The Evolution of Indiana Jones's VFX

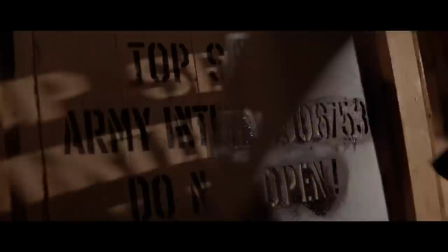(8:05)
And this will become more clear as we progress through our next section, Because what makes this warehouse scene such an interesting case study for today's video
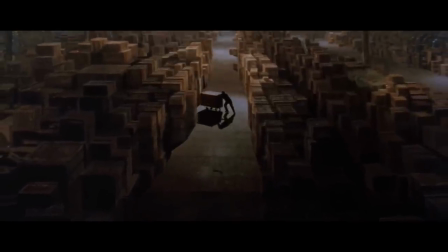(8:13)
is that this exact same location just so happened to be recreated 30 years later in 2008 for Indy's fourth adventure,
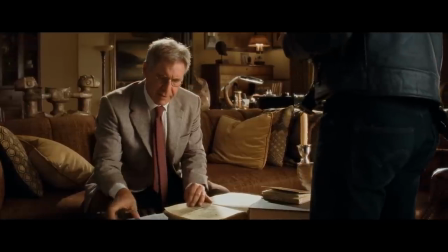(8:22)
The Kingdom of the Crystal Skull. So, with there being such a significant time gap between the previous film and this one, to help bridge the two eras,
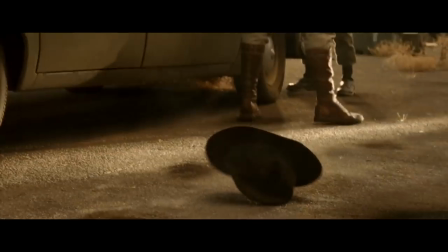(8:30)
this film opens with Russian agents dragging a kidnapped Indiana Jones back to Hangar 51,
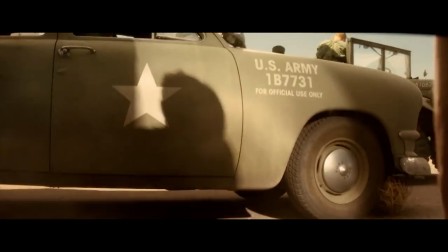(8:36)
this time in search of something potentially more powerful than even the Ark.
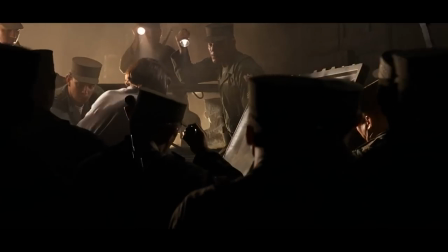(8:41)
Aliens. However, this time around, we see far more of this warehouse than we ever did in the first movie.
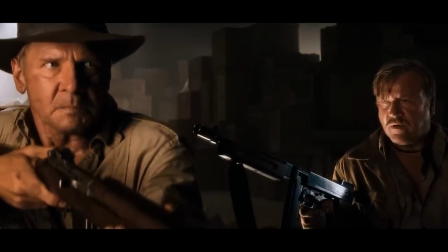(8:48)
In fact, this time, not only are there whole scenes of dialogue within this warehouse,
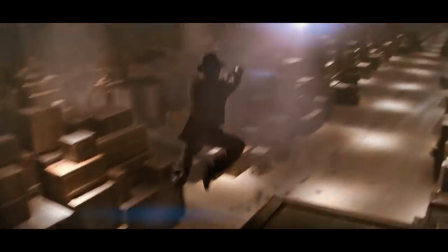(8:52)
But there's also entire action sequences which show characters jumping and diving and fighting all within this giant densely packed area.
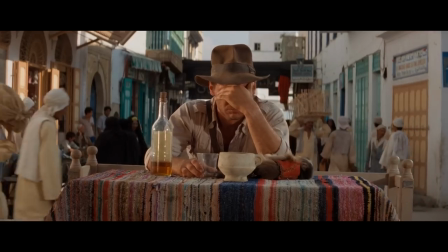(9:00)
And so the only reason that all of this was now possible was because of the 30 years of filmmaking evolution that progressed between these two films.
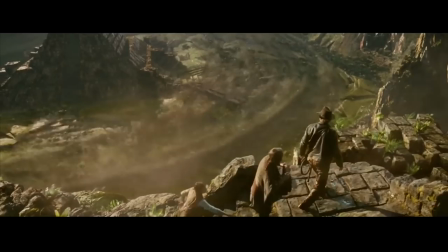(9:09)
Now handcrafted map paintings were out and digital filmmaking techniques were in.
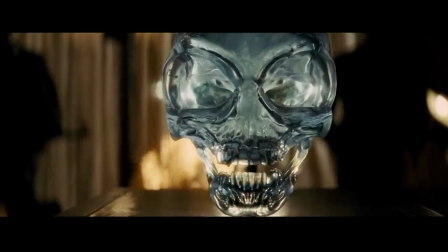(9:14)
So what were these fancy techniques and how did they match up to their senile old counterparts?
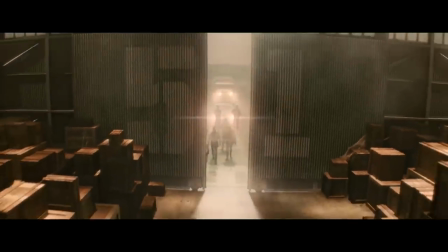(9:19)
Well, I think this shot here provides the perfect example of the freedom that digital effects allows for.
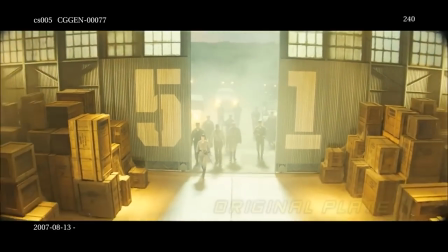(9:25)
In the original footage, only the very entrance of the hangar was constructed and captured on film.
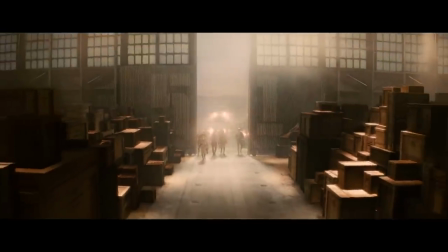(9:31)
But in the final version, the camera can pull back for miles, capturing the vast,
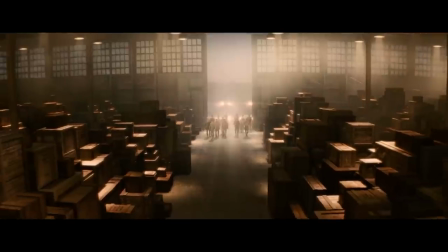(9:36)
mysterious scale of this warehouse, but only at the fraction of the budget required.
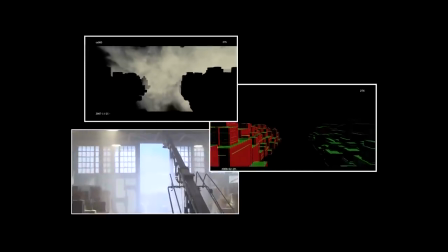(9:41)
Because now, the filmmakers were able to completely extend this set using only digital filmmaking techniques.
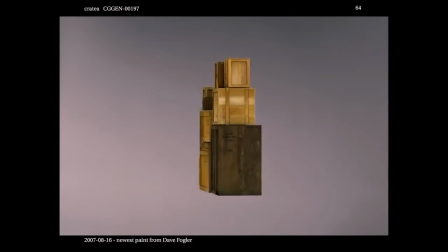(9:47)
With them, all the extra crates they could ever need could be easily constructed out of 3D geometry, and then placed wherever they wanted in this warehouse.
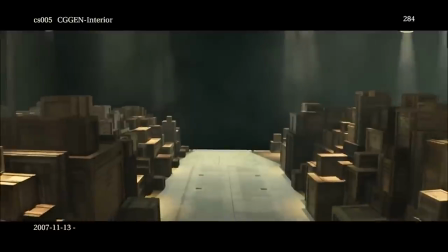(9:55)
And then, to add ambience on top of this, simulated particles and CG lights could be cinematically controlled to create a dusty and atmospheric vibe.
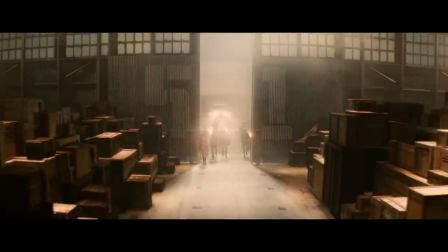(10:04)
And doing this, pretty quickly, you can begin to build up the exact same aesthetics that we saw in the first movie.
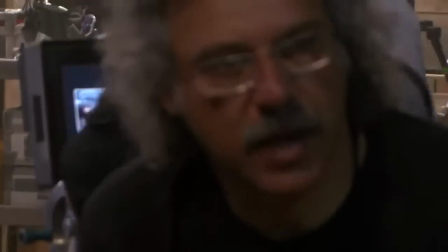(10:10)
Except now, by using these new techniques, you can also have a significantly faster turnaround on these shots than you'd ever get with the matte paintings.
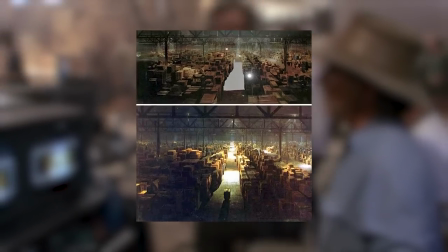(10:19)
Because matte paintings are kind of this one-use thing. Like we said earlier, everything you draw has to exactly line up with the particular shot that it's being drawn for.
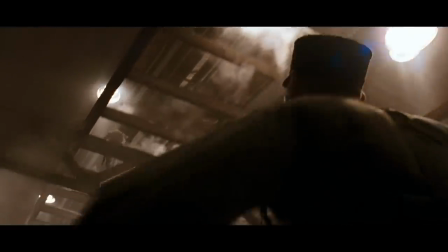(10:29)
And this means you can never really reuse the same matte painting for two different shots.
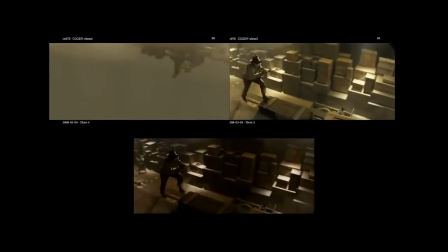(10:34)
But for CGI, this isn't at all the case.
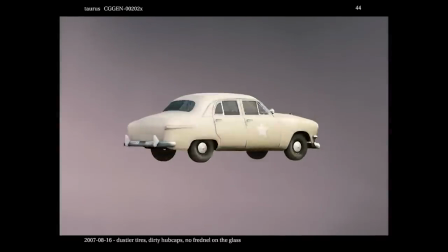(10:38)
Because CG objects are made up on all sides out of 3D geometry, They can be shown from any angle or any perspective of the camera.
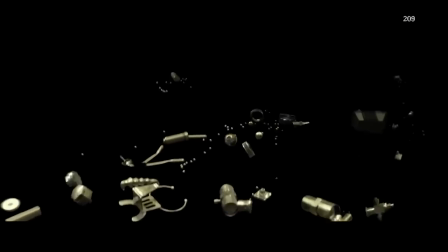(10:45)
And this means that once an asset is made, it can then be used again and again in any way that the filmmaker sees fit.
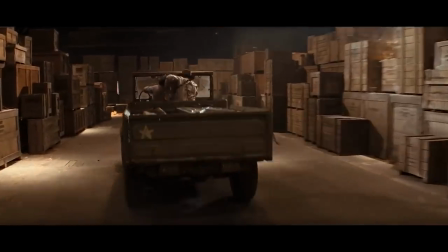(10:52)
So what do I mean by this? And how do they enable the filmmakers to have a much more fleshed out sequence within this warehouse? Well, technically, there's not much official documentation on this. So I can't say for 100% certain.
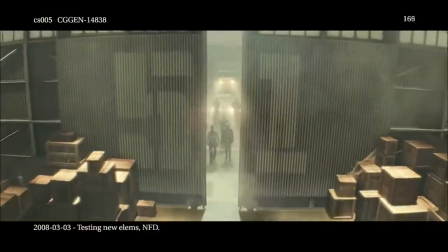(11:05)
But I can very confidently say from my own experiences working in the VFX industry,
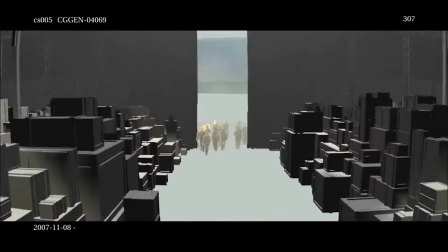(11:10)
There's no way the artists went around building hundreds and hundreds of individual crates for these giant wide shots.
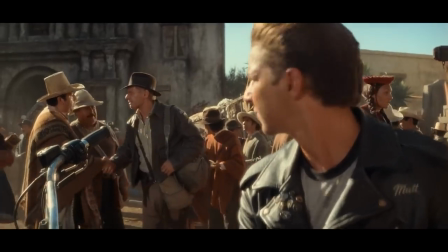(11:16)
Because in the digital world, there's no reason for this.
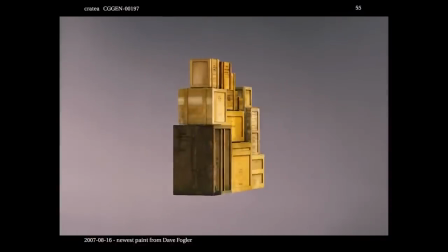(11:20)
What's much more likely is the artists built a few variations of high resolution crates for the foreground crates.
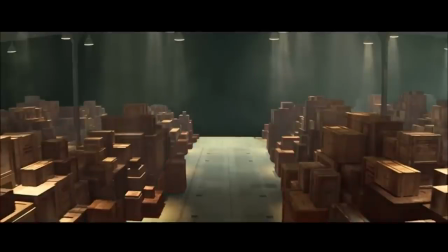(11:26)
You know, the ones you might actually see up close. And then for the background, they just simply reused those same crates.
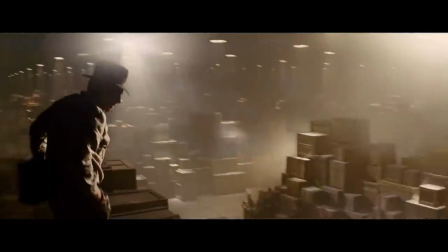(11:32)
Repeating them thousands and thousands of times over.
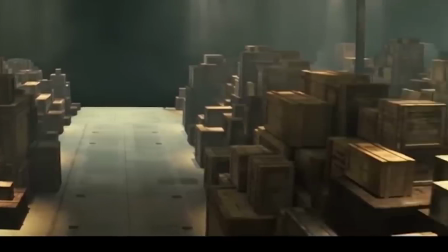(11:35)
And just adding subtle variations in rotation, size or detailing. so that the audience will never be able to notice that it's the same model being used again and again.
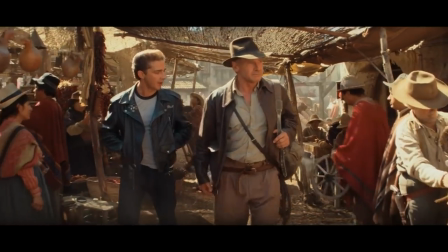(11:44)
And so this can save you a tremendous amount of work,
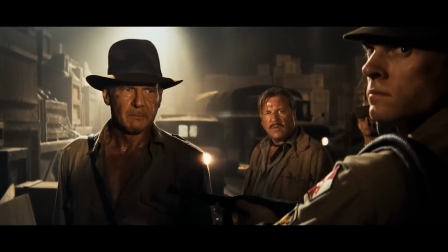(11:47)
because with just a few different models you can very quickly populate a shot that would have previously taken you months to hand paint.
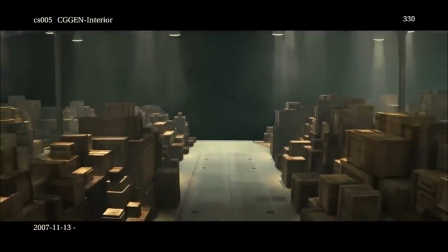(11:54)
Now, of course, the job's not done yet. You still need to set up all the lights and all sorts of other details so that everything looks realistic, and this can also take months.
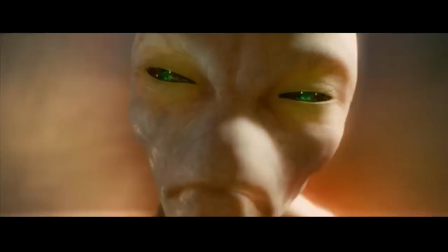(12:01)
But the benefit of CGI is that you can then reuse a lot of these details in every other shot in the sequence,
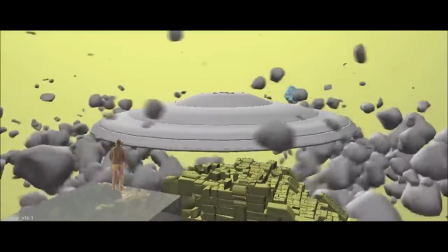(12:07)
because unlike a map painting, the utility of CG assets is not limited to the one shot that they were made for.